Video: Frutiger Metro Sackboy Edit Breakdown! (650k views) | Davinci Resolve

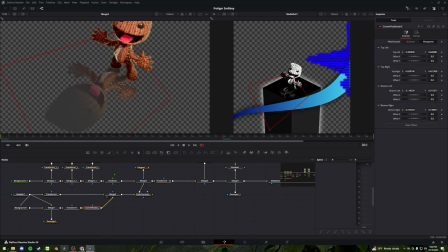[20:21]
I lined up his feet so the shadow looks a bit better, opposed to what it would look like without the corner positioning node,
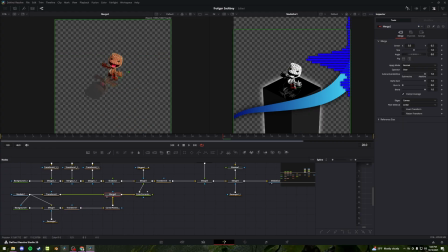[20:27]
where only one of his feet would match up and the other would be 1,000 feet apart. So that makes our Sackboy in reflection, changing the color to our black and white scale. Next, how I made this pillar. I started off with a blank background and merged 3 backgrounds on top of that with a slight change of color and some corner positioning.
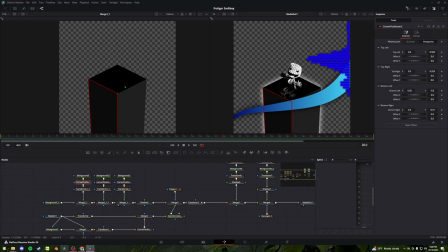[20:47]
Gives the illusion of a 3D pillar. I gave that a shadow to make it stand out from the background.
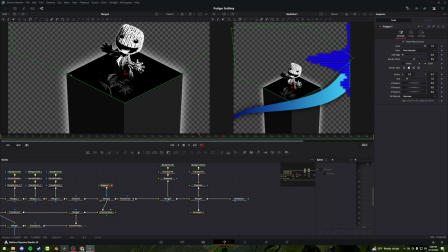[20:53]
Overlaid our Sackboy on top with a polygon mask to cut off the reflection when the floor ends on the pillar.
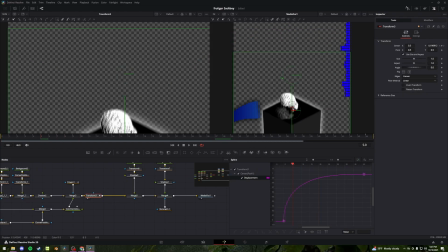[21:00]
That is animated to come up from the bottom of the frame as the camera moves upward.
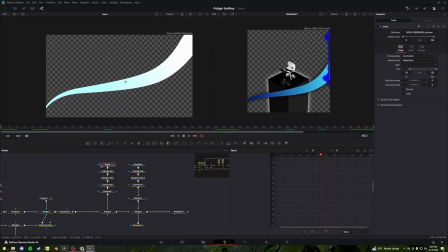[21:05]
And lastly, over top of that, we have the same 2 assets from the background, the wave and the soundbar. This soundbar has the same positioning as the background,
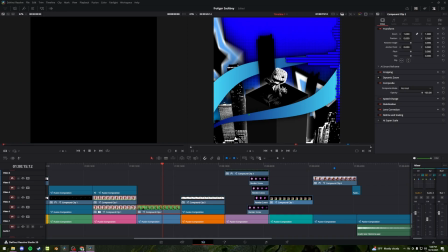[21:14]
so it overlays on top of one another perfectly while allowing both waves to still be behind the soundbar.
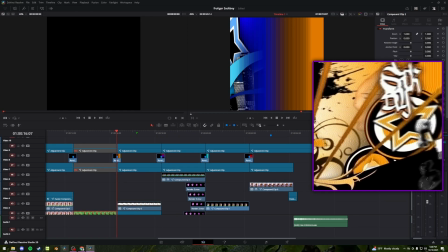[21:20]
We've got a blue to orange transition into our orange scene.
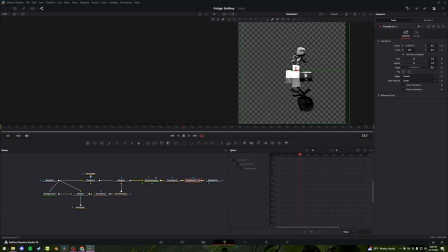[21:25]
This again consists of our filter and our camera movement. We have the same kind of setup before, original footage, black and white, and have the reflection on the floor.
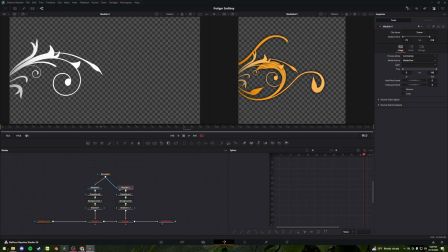[21:34]
This, like in our green scene, is just another couple assets that I got that I moved on top of backgrounds, changed the color.
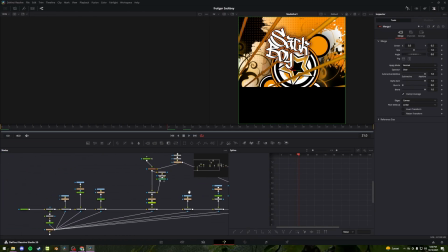[21:41]
And then moving on to the fusion page of our orange background, we're starting off with a gradient orange background,
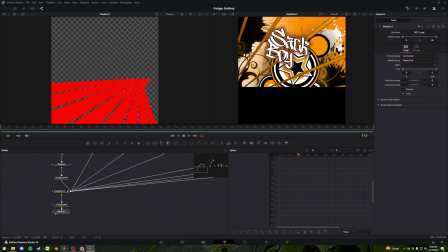[21:49]
and the most important piece of this composition is this PNG image that I got of some light rays that I adjusted and keyframed to rotate in the background.
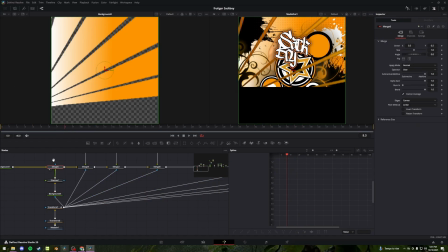[21:59]
Threw that over a gradient background, gave it a shadow, merged it onto our original background.
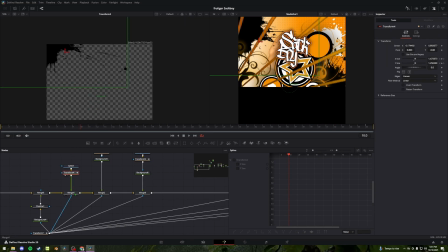[22:05]
Next, we have this paint splatter PNG adjusted to the top left corner of our frame, overlaid onto the rest of our background with the
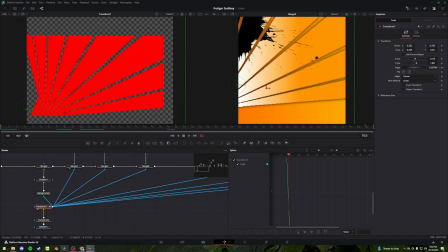[22:13]
output of these rotating light rays as a mask to cut it so it's in line with the other orange light rays in the background.
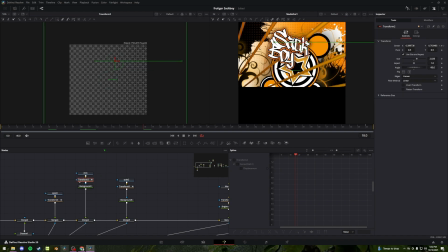[22:22]
On top of that, we have the same fading dots image adjusted to the right and animated to slide in once again on top of a background to change the color,
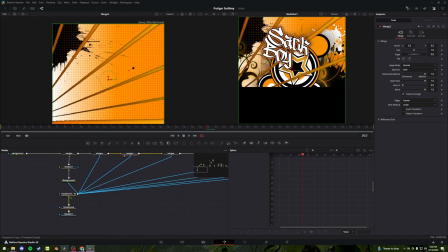[22:31]
and onto the rest of our background with that same light ray mask over top.
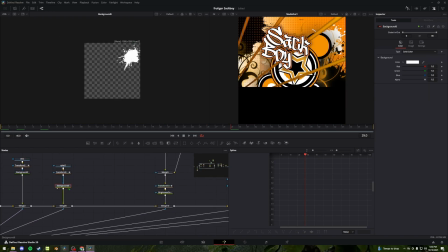[22:35]
Same thing here, we have another paint splatter PNG put onto the mask of a white background,
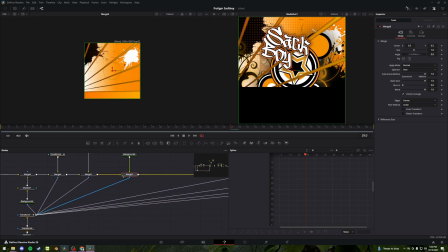[22:41]
merged with the rest with the light ray mask over top to cut it out.
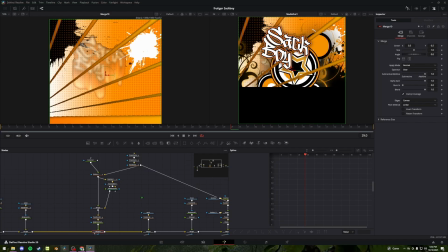[22:46]
Next, we have this melty text effect that I made that you can barely see on purpose. I watched a tutorial on kind of how to do this because I thought it would be cool, but it didn't look the way I wanted to, so I kind of just lowered the opacity and called it a day.
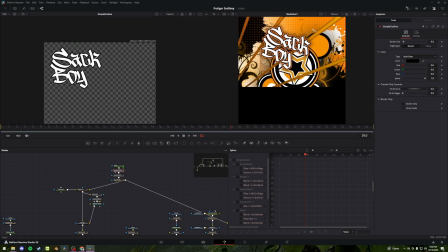[23:03]
But this consists of our original Sackboy text with a black and orange simple outline adjusted to match our camera POV, and then one output of the text is put into a displace node.
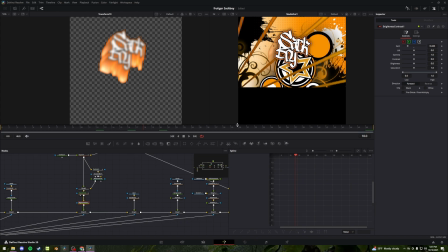[23:20]
And I then just made it faded because I didn't like how it looked and called it a day.
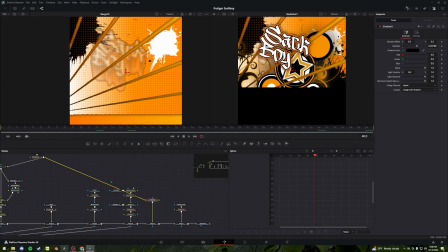[23:26]
Throw that on top with the same light ray mask and another output from our original text
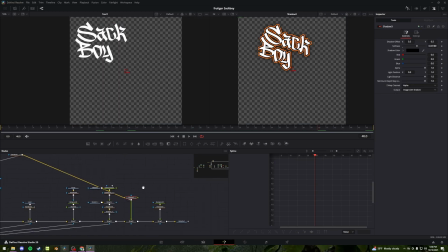[23:32]
on top of itself later on to further hide the fact that I don't know what I'm doing.
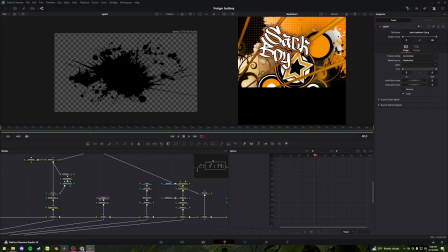[23:37]
Next, on top of that, we have our last paint splatter. Same thing, moved it to where I wanted it in the frame, added another light ray mask over top, and added it to our background.
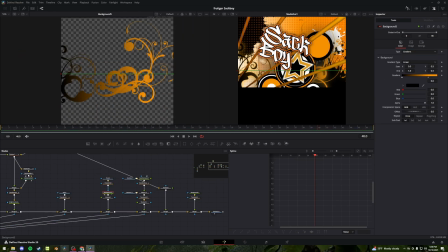[23:47]
Next, I found this floral PNG online. That placed over another gradiented background to make our cutout, added an orange shadow,
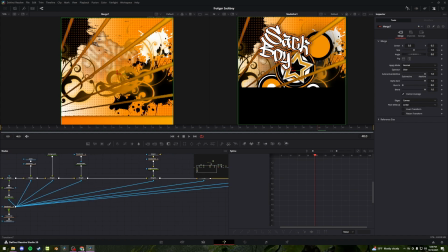[23:55]
layered that on top of the rest of our background, grabbed that same light ray mask, and put it over top.
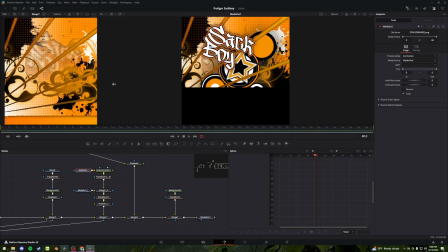[24:00]
Next, for these speakers and the star in the middle, we have those source pieces both from our asset pack.
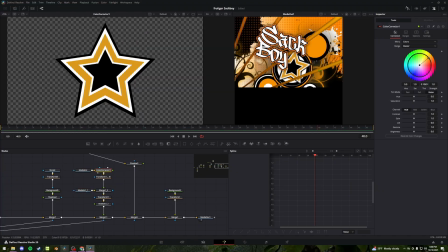[24:06]
Grab the star, change the color a little bit to match the color scheme,
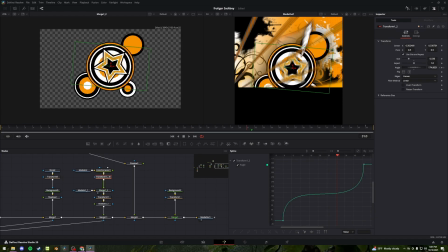[24:09]
laid that over top of our speakers with just a bit of rotation animation throughout the length of the clip, merged the both of those together,
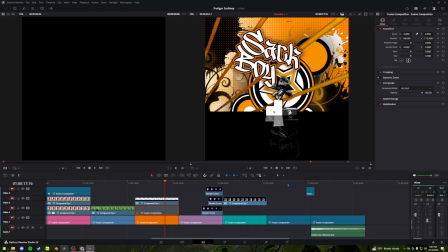[24:16]
moved it so it would overlay directly behind Sackboy when he got to the top of his pedestal here in our original footage,
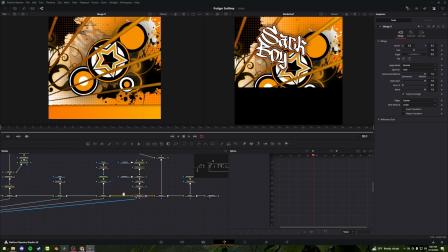[24:22]
and merged that on top of the rest of our background with that same light ray mask.